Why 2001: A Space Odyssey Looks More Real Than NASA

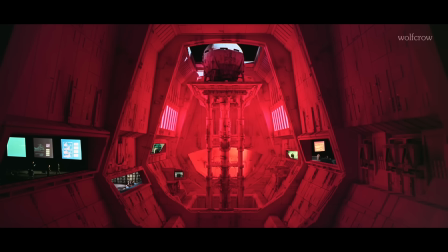[0:00] first evidence of intelligent life was discovered.
There are two ways to make space exciting.
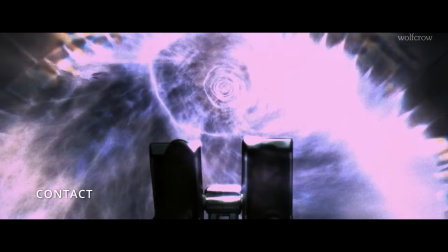[0:05]
The first way is to throw in impossible maneuvers, flashing lights, and fireball explosions.
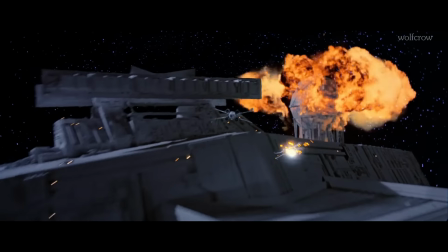[0:10]
The second way is you actually get thrown into real space.
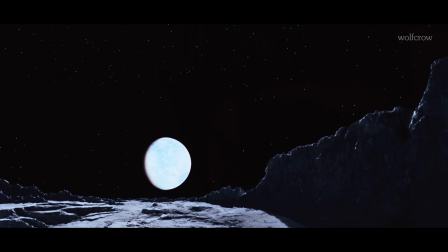[0:14]
You're not fighting against made-up aliens, but against the sheer indifference of the universe itself.
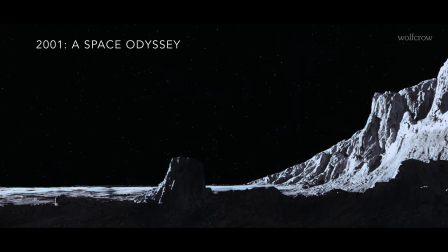[0:20]
In this video, I'm going to show you why Stanley Kubrick's
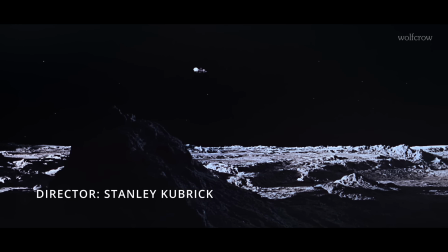[0:24]
2001 A Space Odyssey is so awe-inspiring and epic that other films have no choice but to worship it.
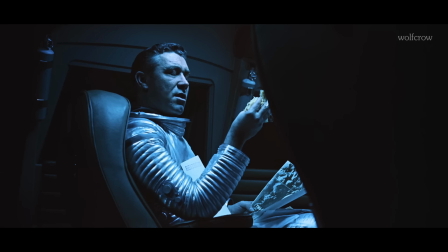[0:30]
When it premiered in 1968, critics called it pretentious, but audiences made it the highest-grossing film of the year.
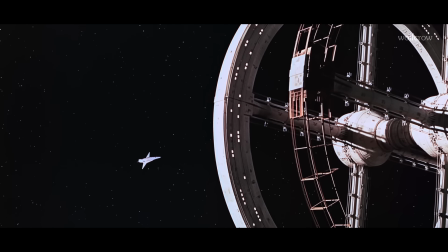[0:38]
Today it stands untouchable. The design of 2001 A Space Odyssey is a vision of order and control.
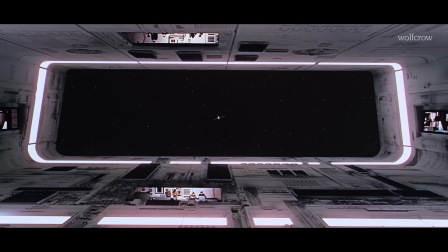[0:44]
Every line is straight, every curve geometric, every surface smooth.
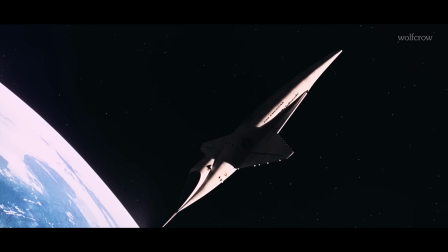[0:49]
This is not the grimy industrial future that came later in Alien or Star Wars.
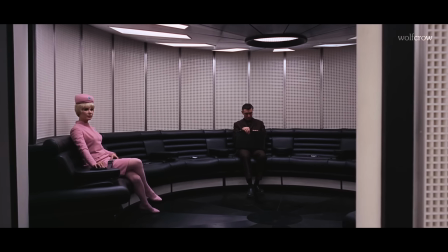[0:54]
It's a future built on symmetry and precision. Kubrick's sets and props were informed by engineers and aerospace experts.
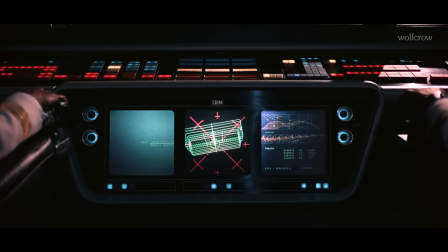[1:02]
Look closer at the screens, they seem ahead of their time. They look so modern it could appear in a movie today.
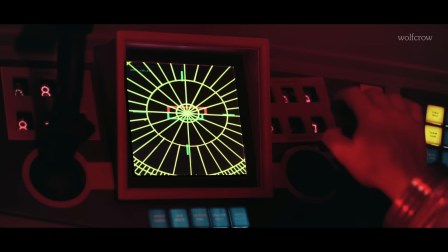[1:07]
Kubrick used 16mm projectors synced perfectly to the camera, so what you see looks seamless and high resolution.
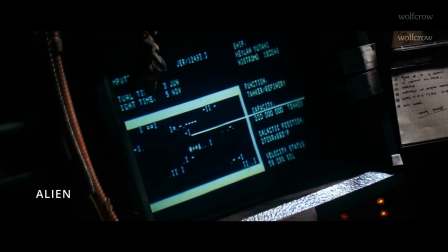[1:15]
Contrast that with the jittery, low-res CRT displays in sci-fi films from the 70s and 80s.
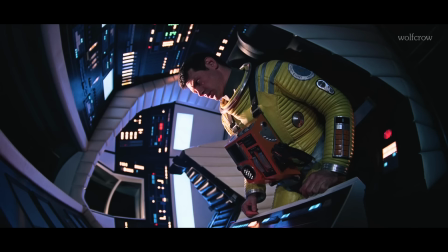[1:21]
Those screens look outdated, but not the ones in 2001. The spaceships were physical models where every detail is visible.
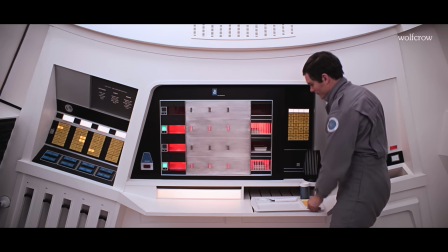[1:29]
Many composites were done in camera, and the rest were optical. The Discovery's corridors are long, white, and sterile, lit so evenly they feel infinite.
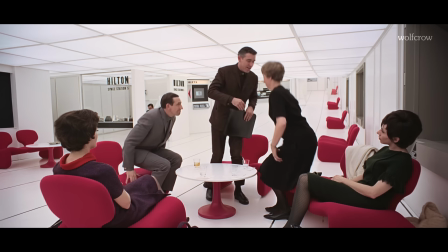[1:38]
The Hilton Space Station lounge feels like a real hotel lobby in orbit, with chairs and tables that look like they belong in design catalogs today.
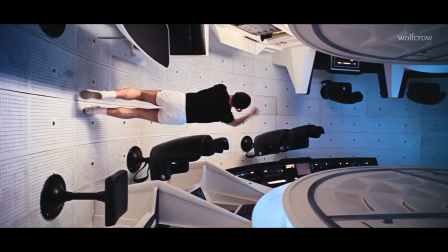[1:46]
The centrifuge set is legendary, a massive wheel that rotated to create artificial gravity.
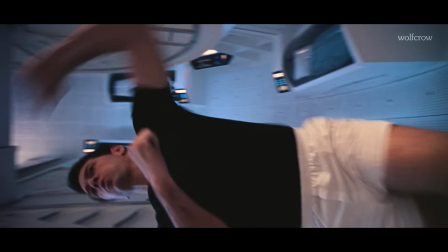[1:52]
Actors walked inside as the camera stayed fixed. That shot still stuns on a large screen.
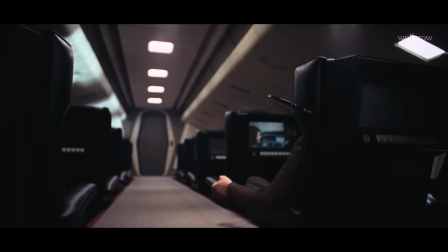[1:57]
Christopher Nolan attempted something similar in Inception decades later. To simulate zero gravity, Kubrick used a variety of ingenious practical effects.
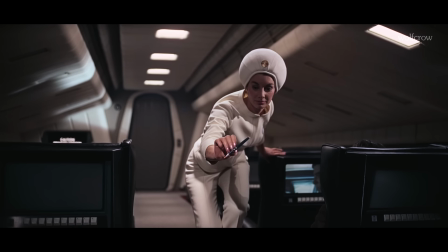[2:06]
For the pen floating in the shuttle, it was simply glued to a sheet of glass, which was then rotated.
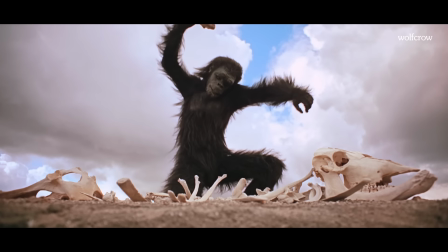[2:11]
The suits are clean and functional. Notice how the apes are brown. The suits are brown, gray, white, or beige.
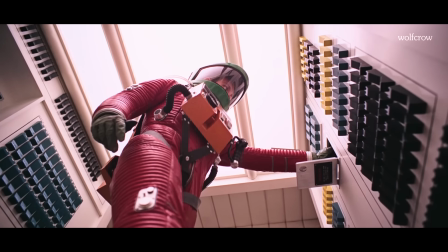[2:18]
There's nothing colorful about it, except when he finally wears red to go toe-to-toe with Hal, who's also represented by red.
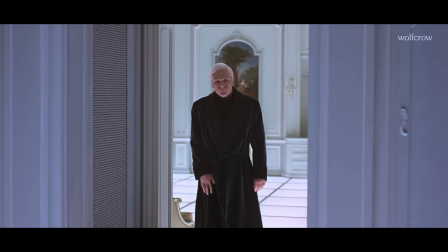[2:26]
And when that's over and they return to a neoclassical room, he's wearing black and gray again.
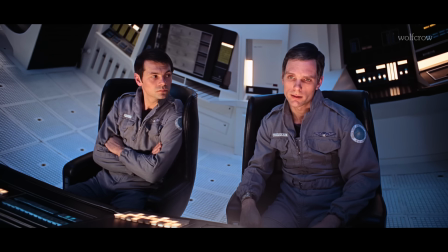[2:31]
Even the casual clothing and hairstyles avoids trends, which is why the film doesn't feel locked to the 1960s.
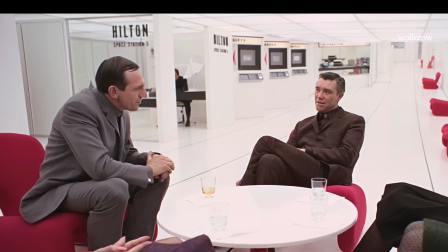[2:38]
Typography in 2001 is as deliberate as the sets and costumes. Kubrick prefers sans serif fonts. The film opens with gill sans to set the tone. Interestingly, the zeros are replaced by capital O's.
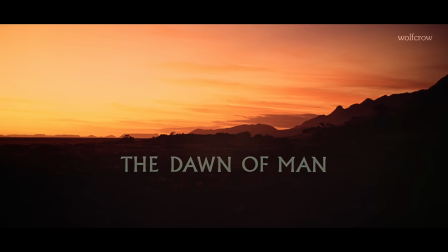[2:50]
The Dawn of Man sequence shifts to a serif font for a more ancient feel. Once the story moves into space, everything goes back to sans serif.
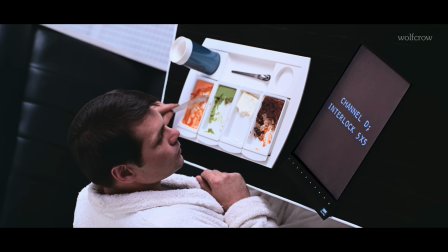[2:58]
Futura's geometric forms fit perfectly with the film's clean, symmetrical design language.
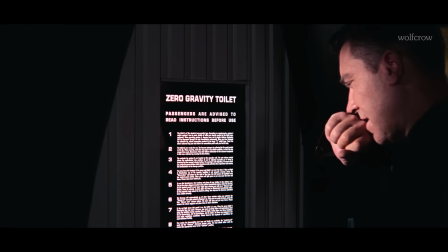[3:03]
You see it on things like the zero-gravity toilet instructions, and later in the film you see Futura appear alongside Gill Sans.
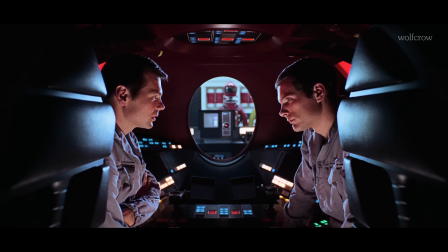[3:11]
Kubrick's choices are never casual. Hal is designed reduced to the essential, a single red light,
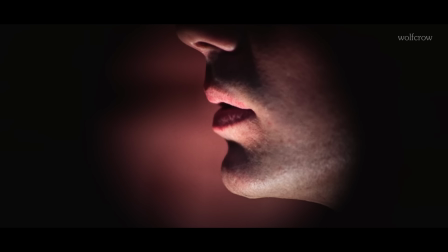[3:18]
an unblinking eye, and a calm, measured voice that chills precisely because it never breaks.
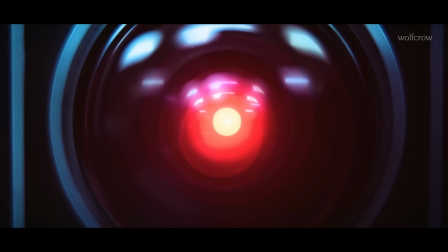[3:23] Quite honestly, I wouldn't worry myself about that.
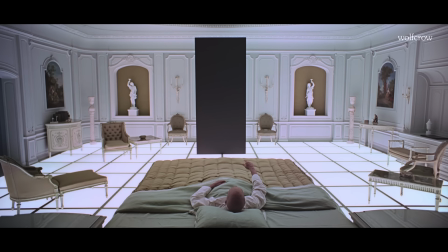[3:27]
The monolith is equally simple in design, but black and rectangular, perfectly proportioned.
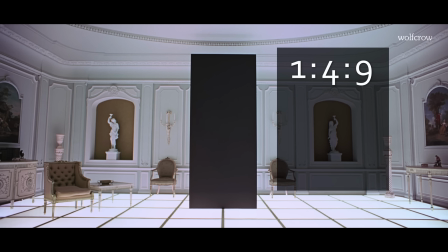[3:33]
The ratio is 1:4:9 in the original story. These are squares of 1, 2, and 3. However, in the movie, the aspect ratio is closer to 2:1 or maybe 2.2:1, hard to say.
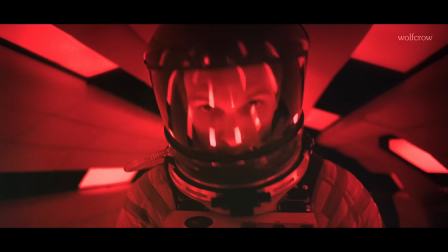[3:46]
Which brings me to the aspect ratio of the film. 2001 was announced as a Cinerama film that was photographed in Super Panavision 70 using
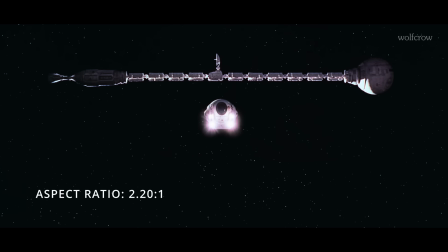[3:55]
65mm film stock with spherical lenses, and it produced an aspect ratio of 2.2:1.
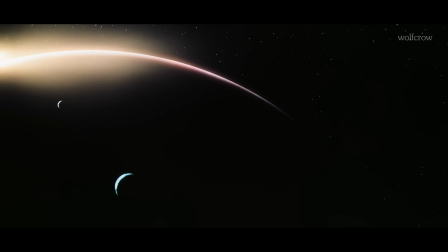[4:01]
Is the monolith us watching the movie through the very same screen from the future? Who knows?
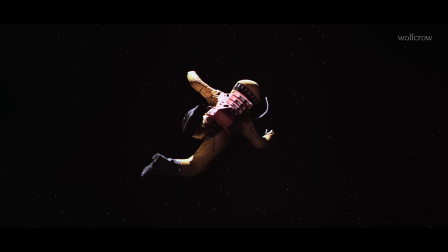[4:06]
All we know is Kubrick was meticulous.